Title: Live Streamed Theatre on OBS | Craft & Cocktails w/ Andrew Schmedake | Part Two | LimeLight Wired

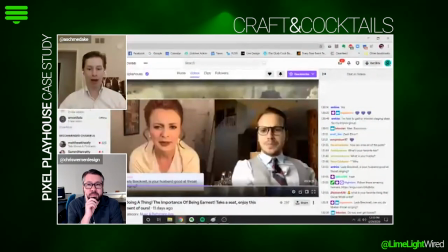244s
Our butler here, led by Harrison Maloney, would actually go ahead and take our intermissions to go ahead and talk to them and interact with the chat. You can actually see an overlay here where we're featuring actual questions with the chat so that our actors can go ahead and,
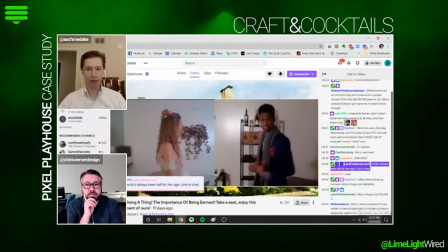257s
in character answer questions from them and keep them engaged as participants in the narrative, less so just observational people.
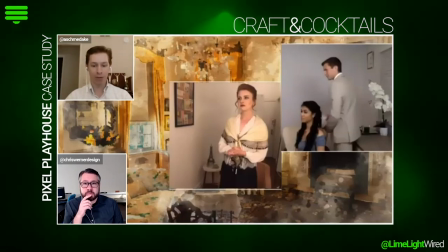264s
I went ahead and built out storyboards of all the scenes based off of long six hours of meetings with our director Jay Lee to figure out, okay,
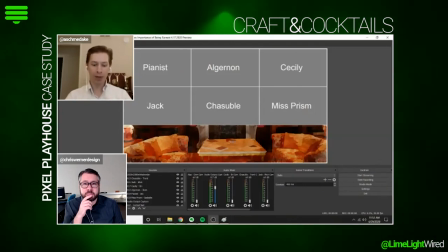272s
he had an idea of how to stage each scene and we talk about, okay, on what line are we going to go ahead and take a cut to focus on the pertinent people?
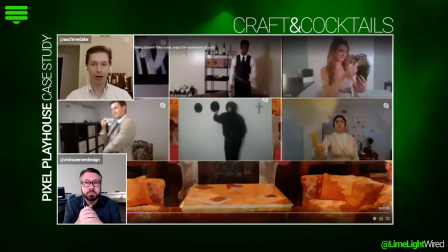279s
Because when you're in a nine-person drama where you've got this many feeds on screen, it's difficult to actually have a personal connection with someone when they occupy such a small amount of real estate.
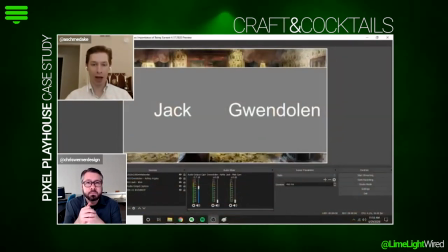287s
So we identified ways to try and figure out, okay, who's pertinent in this line of this conversation? How can we cut to a two-shot of just two actors after we establish where everyone was in space with a master shot, like a four-shot, for instance?
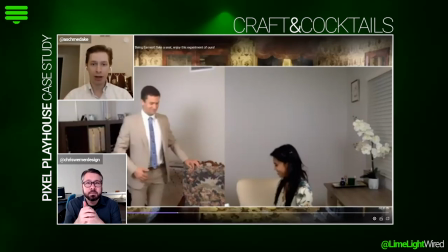298s
And what you're seeing in the slideshow here is what I built in OBS,
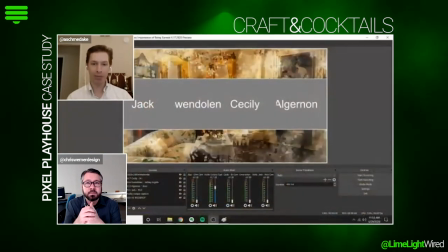302s
which is placeholder scenes of where those camera feeds might be, and then the actual finished product will open live on Twitch. And so, at least in the rehearsal process, we were able to rehearse with the actors screen sharing an OBS display so they could figure out okay where
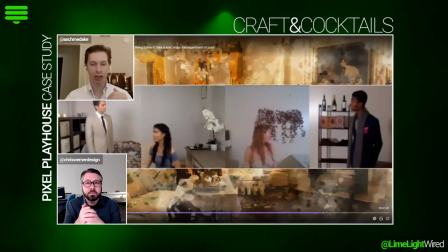315s
are we in space how can we maintain relative human scales we look like we're actually the same size as one another in the same room by
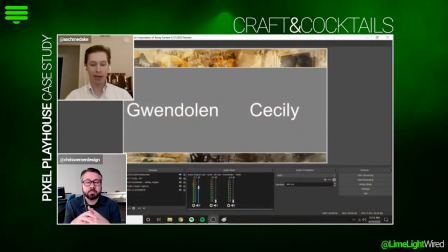321s
how close we stand with the camera as well as where they should look that way they were comfortable enough during the actual live stream to not need to
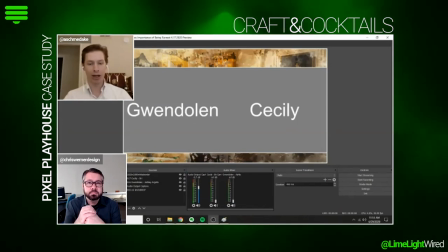327s
check the camera check where they stood as often they'd already gotten it in their bones to be able to act alone but with one another
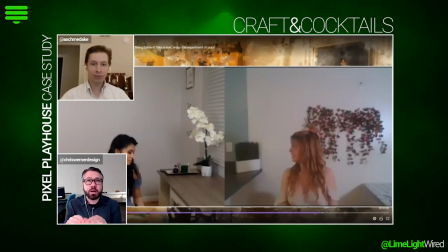332s
remotely. And did this did the rehearsal process take more time less time is the ability to explore
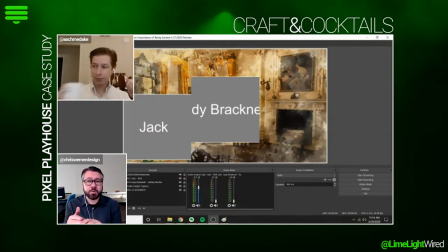341s
in an actor's own time helpful for the rehearsal process or did you end up finding a big slowdown?
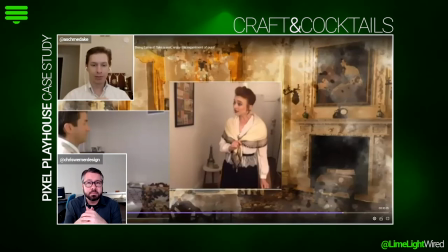349s
Honestly for a three-act drama that took about the entire broadcast about three hours long we
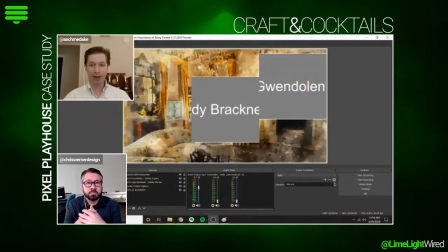355s
built it all in about three weeks which is pretty ludicrous even to try and bring that to stage on its own without having to digitize it all and deal with camera.
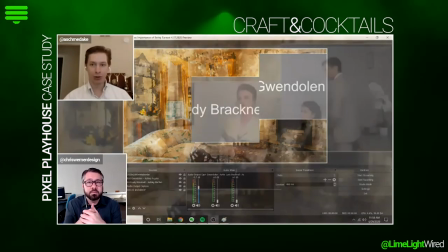362s
We sort of just burned through it as fast as we could to get something out there and actually produce something in a way that was engaging that met Florida.
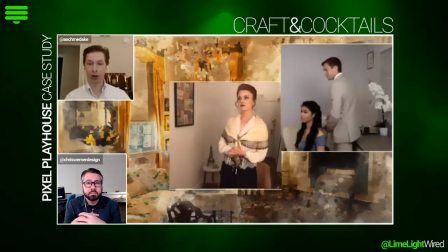368s
So a lot of the actors you see here are by Coastal. We had performers in New York City and Los Angeles, but there are also a lot of people who are friends.
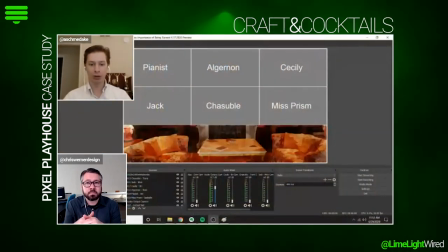374s
And our goal as a production team was find a way to go ahead and employ our friends, make sure they're paid, and also give them a platform and a place to go ahead and share what they love to do when we can't actually gather in person.
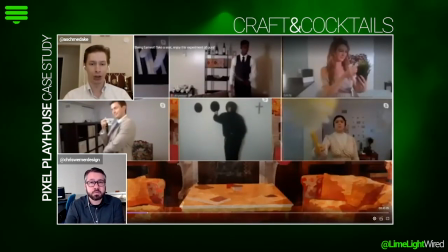384s
It just so happened that it also gave me a chance to go ahead and investigate new ways to do what I love to do, which is use technology to go ahead and find new ways to present live performance.
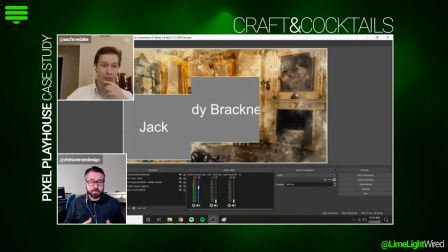393s
Well, let's speak, you mentioned the backgrounds. So let's talk about the various departments that would be involved.
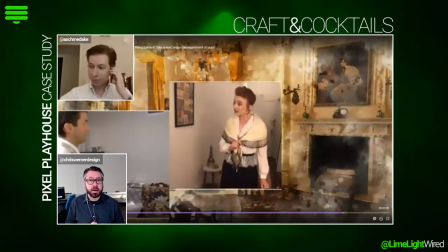399s
How was scenery handled? Who handled it? How about costumes? How did you handle lighting things? We actually met with the production team and set up remote consults with each of our cast members. It was about two and a half hours altogether as we talked them through how to light themselves in their own home, how to use what they have available to give themselves the best production value without investing a ton of money or resources. We would have an initial consult for about half an hour to talk about, okay, how do you set up your camera to get it to the actual camera lens at your eye line so you're not acting up or down the camera, looking at your nostrils or looking down your shirt, for instance. And we also started talking to figure out, okay, what do you have in terms of actual lights in your own home? I oftentimes would recommend people take a floor lamp, put one camera right, one camera left, and if they had different color temperatures, wrap one in a semi-translisten scarf just to warm it up or something. It was all very DIY, how can we find ways to actually make, give you production value with the tools you have in your own home. Costumes were partially shipped in, partially not. One of the most fun things was Shen Heckel, our props designer, actually had to identify the most important hand props to go ahead and give to our performers. So for instance, there's a key cigarette case that needs to go ahead and be handed from a butler to Algernon to Jack. And so three copies of the cigarette case made their way to everyone's homes, and we had actual rehearsal calls of how to do handoffs with you reaching off frame to grab something then bring it back at the same time someone reaches the hand you something else. Can we dive into the technical for a moment? Can you show us what the OBS looks like or what in general what maybe OBS is? I know you're currently not in the OBS show file since you're streaming to us but can you?